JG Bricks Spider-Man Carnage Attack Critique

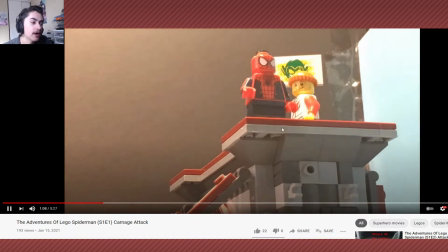4:10 So I think that's kind of a funny way to flip the whole exposition thing on its head. And I think you can make it even better if you simply just move the camera a bit more.
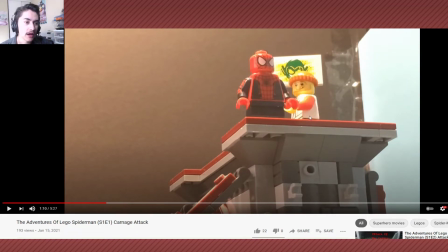4:18 If you had more cuts, if you can get more of an idea of what the setting itself looks like. I'm assuming this is the bridge, the famous bridge set. So there's a lot you can work with here. You can get like a higher angle. You can kind of like put the camera above the whole set, like kind of like this,
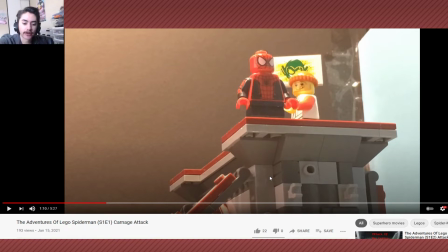4:37 so that way you can kind of get like more of a bird's eye view angle, right? Because you have a lot to work with on the ground. You have the whole bridge setting to work with, so there can be a lot you can do with that. Maybe I'd zoom in the camera a bit more because you can see a bit of blue that is messing with the black here,
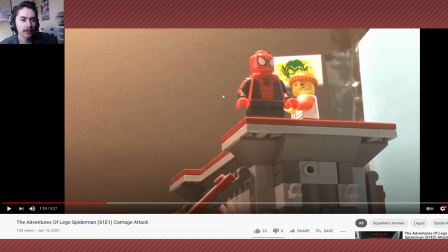4:53 which makes me think that there might be it's kind of confusing, right? Like, because I'm not sure if it takes place in the night or the day. I'm assuming it takes place in the night because I'm getting a call because
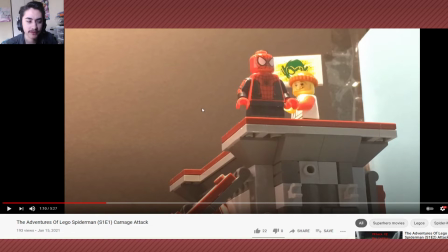5:06 the black overtakes most of the background of the set, right? But this tiny bit of blue here can kind of mess with that. Just 1 second.
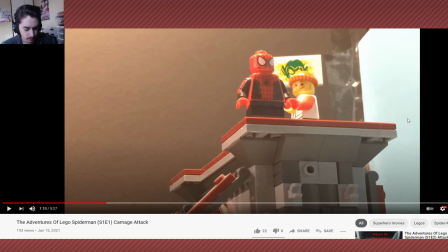Sorry about that. But yeah. So I just think with something like this, with a scene like this, what you want to have is your characters'
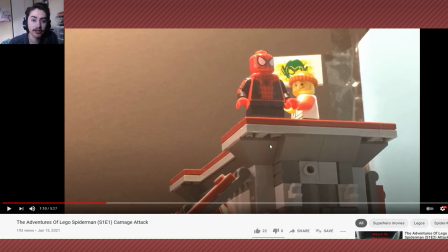5:40 dialogue and actions be more in sync with each other, and you want to have more camera angles to sort of refresh the viewer and their eyes on what they're looking at. And maybe, you want to cut this out of the frame, so you want to zoom in a bit more, make the shot a bit tighter, so that way people don't get confused on what time of day it is.
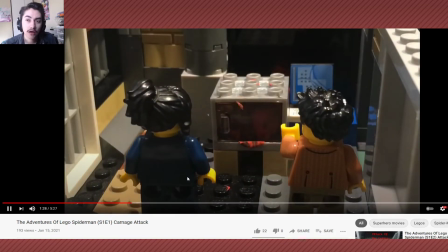5:57 But anyways, moving on to this scene here. Again, I think this is a fine scene right here, right?
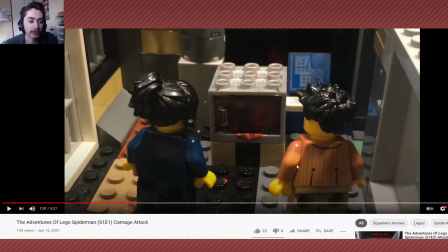6:03 So this is good because you explain what's going on with the story, with what's going on with the symbiote here, what's going on with Carnage, and how he actually even gets loose. But my issue here is that this all takes place in the same sort of camera angle.
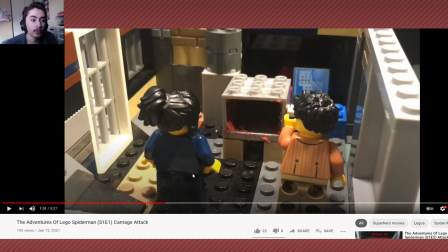6:18 We don't ever see these scientists' faces. We know what their bodies look like, and we know what their hair looks like. But what worries me is that if these guys come back later, how would we know what they look like? You need to be able to get varying camera angles. Otherwise, it sort of doesn't necessarily feel like a
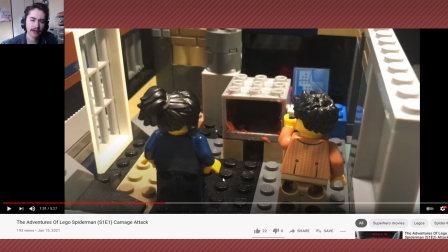6:39 I guess like a I don't know what word I'm looking for exactly, but having multiple camera angles, especially when we get to see the characters' faces up close and personal, it makes us feel a little bit more attached to the characters. It makes the story feel more immersive, and it makes it feel like the world is more lived in.
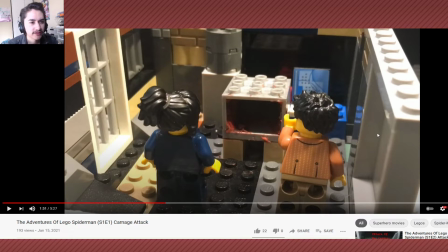6:58 I'm assuming maybe you don't have that many like bricks here to work with because this is a very small set, and a lot of the colors are kind of mismatched. So maybe that's a limitation that you might have that I'm not taking into account. So maybe that's why you might not have done that. But in that case, I'd say it's important that you're able to remove walls in your setting.
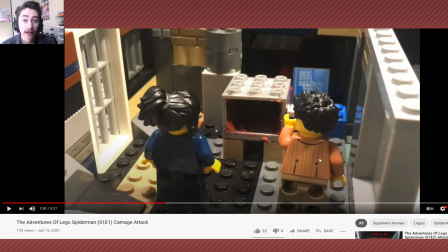7:18 I do that all the time, right? If I have like to put a camera in a precarious part of the set, I sometimes will take down a wall so that way I have space for the camera to put in there. So for example, if you want to get a shot like this, you might have to take away the box here and these pillars and this back wall here, so that way you can get a shot of these characters' faces, and then you want to rotate the set.
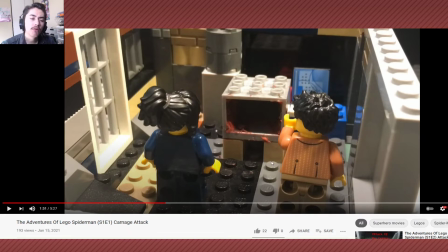7:37 Or you might just want to build the orientation more so that way it allows your camera to more easily maneuver around the set. Like say for example, you might want to build it from side to side like you do around here. Like this is a set that's built from side to side, right?
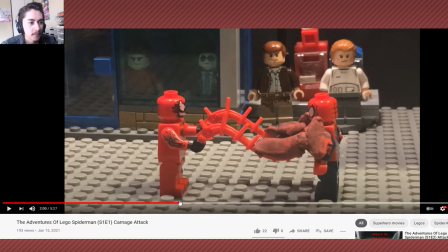7:52 So we get a lot of side profiles here. But here we have it built from back to front.
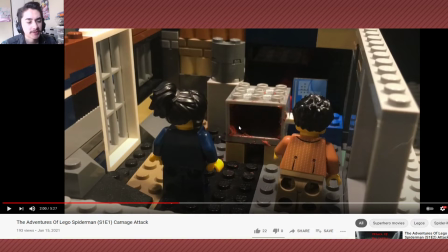7:58 So that's a little bit trickier to work with, especially if you want to get the character's eyes or faces. Now it works. This camera angle actually would work too. If it had more variation with the rest of the scene, because we do get a nice shot of this empty box here with the Carnage spread on it.
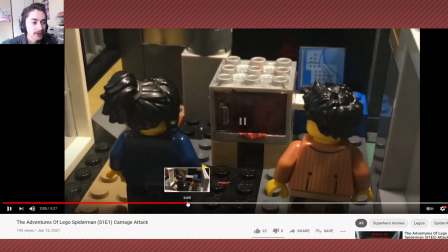8:16 Searching for a host.
This bit I thought was also funny as well.